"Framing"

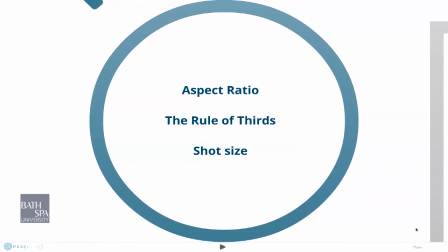Hello and welcome to a short screencast on the topics of aspect ratio, the rule of thirds and shot size.
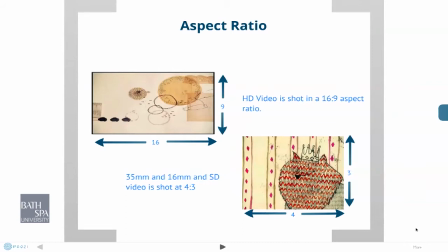We'll start by looking at aspect ratio. This term describes the relationship between the horizontal and vertical measurement of a screen. Typical aspect ratios are 16:9, this is used for HD video, and 4:3, this is used for older standard definition video, 35 and 16mm film.
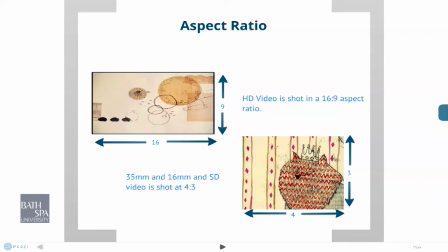There are other aspect ratios used in US and European cinema, but the main ones that we focus on are 16:9 and 4:3. The cameras we have in the university are capable of shooting in either aspect ratio.
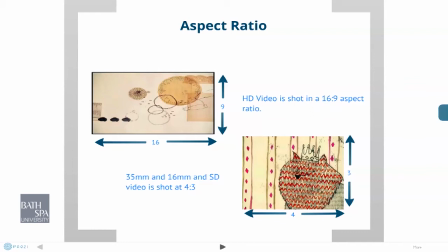Usually we shoot on a 16:9 aspect ratio. Let's have a think about the rule of thirds.
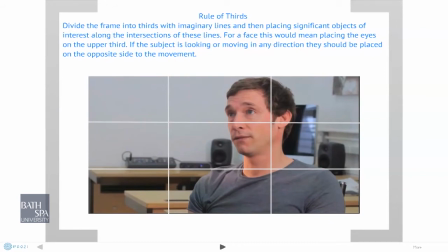By dividing the frame into thirds with imaginary lines and then placing significant objects of interest along the intersections of these lines, you create a better looking photo. So if we have a look at the image below,
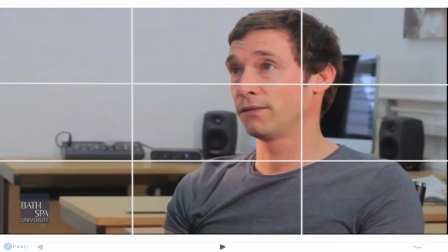we've placed the face or head of the subject on the upper third of the screen. The subject is looking to the left, so we've actually placed him on the right hand side of the screen, and this is good practice.
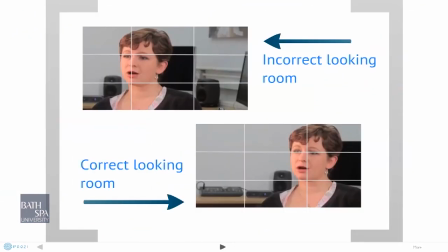If we have a look at these two other images, so it's the same shot, but in the upper image, she's looking left and is on the left of the screen. And this doesn't really feel right. Kind of incorrect placement of the subject.
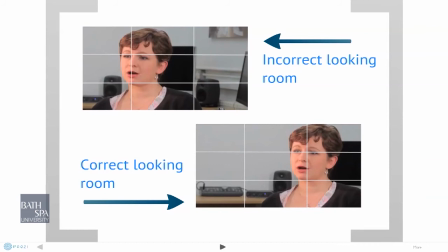If we look at the image below, she's looking left, but we placed it on the right-hand side of the screen. So this is the correct placement when interviewing a subject. Thinking about our shots now, if we go down to different types of shot,
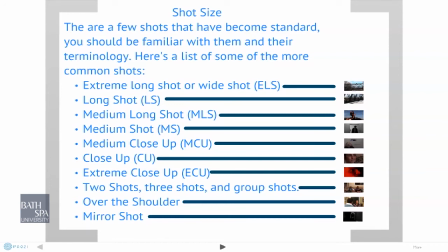there are a few that have become standard and you should become familiar with them and their terminology. Here's a list of the more common shots. So we'll start with an extreme long shot or wide shot.
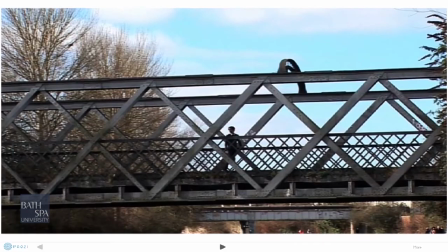We move on to a long shot.
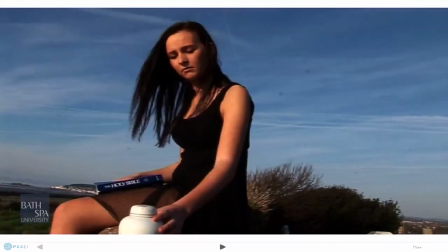Move on to medium long shot. And we'll move into a medium shot.
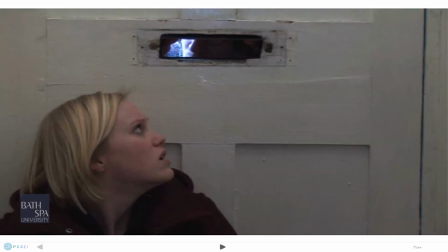We'll go to a medium close-up, followed by a close-up,
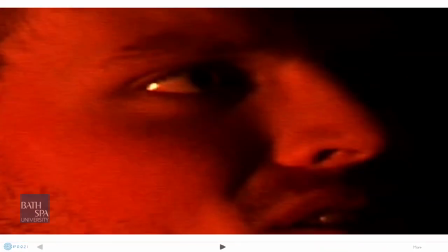and also an extreme close-up. We've also got a two-shot,
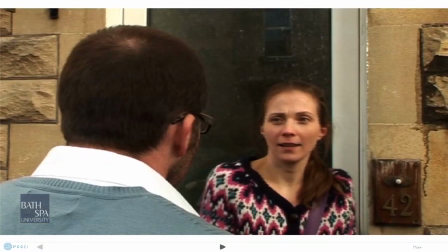and an over-the-shoulder shot, and also the mirror shot.
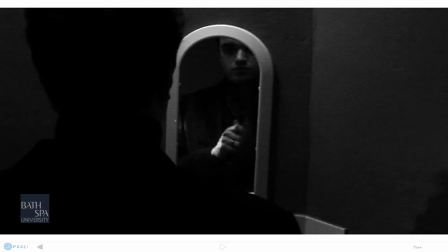So that kind of describes all of the shots that you have at your disposal.